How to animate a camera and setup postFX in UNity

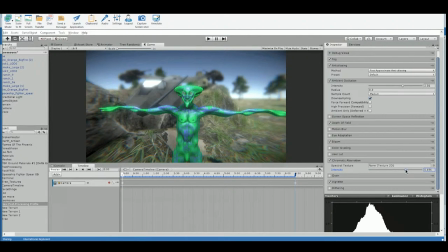It's basically from the edges, just like the vignette, but it's kind of taking the image and breaking into three different colors. So if you look towards the edge, things kind of look like they're have prisms on them or rainbow a little bit.
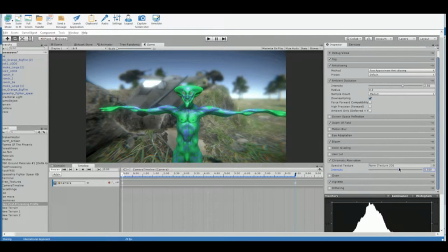It just gives kind of a cool depth to the scene. You've also got grain, which kind of just makes it noisy. See that? Yeah. Or like old film kind of has that grain.
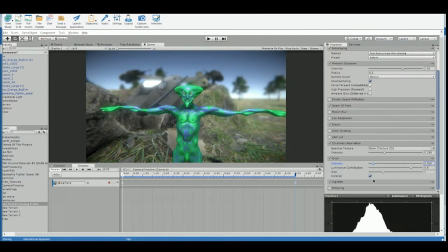And it can, you know, add quite a bit of realism, but I usually don't like to add it just because it makes things noisy. I like it to be clean. But that looks much better already. And if you want to see kind of what it looks like without that, we can just go back to our camera over here.
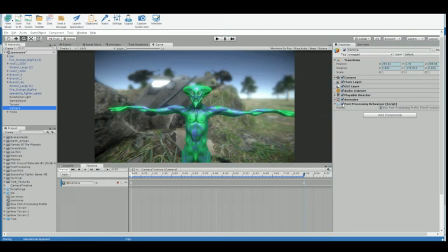And you can just uncheck that script. See, so before and after. You like it, Michael? Cool. And that's on our camera animation now, so here's what you got.
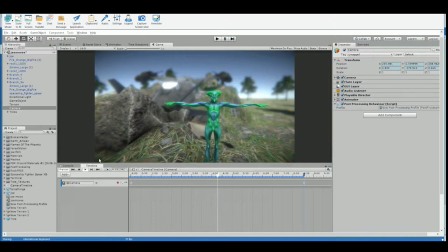The camera animation. Let's see what it looks like played.
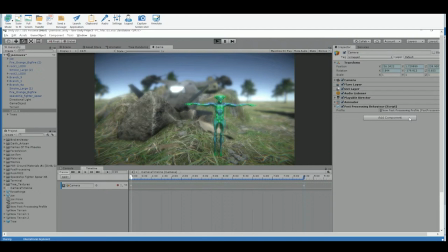So hit play. And that should play our camera animation along with him doing his thing. Here we go. Nice.
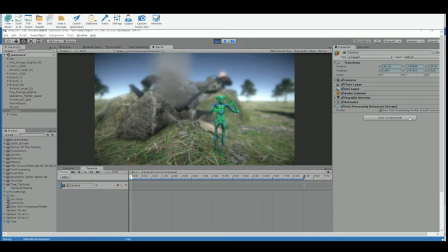So your animation is actually quite a bit longer than 8 seconds. Probably more like 10 to 15 seconds. I like it though. So again, you may want to adjust all the things I did.
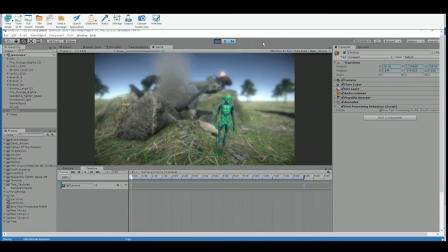And remember, Michael, to adjust those things, you have to go and select the post-processing profile that we created.
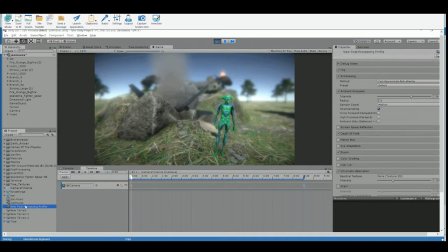And what's cool about this, Michael, is that this is sort of like a template file. You could use this in your future Unity projects just by dragging it into that script that's on the camera, right?
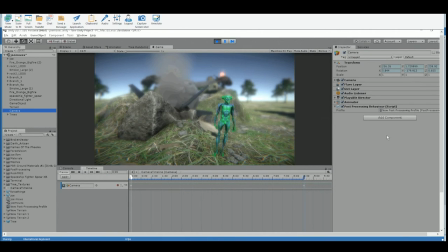Looks good, man.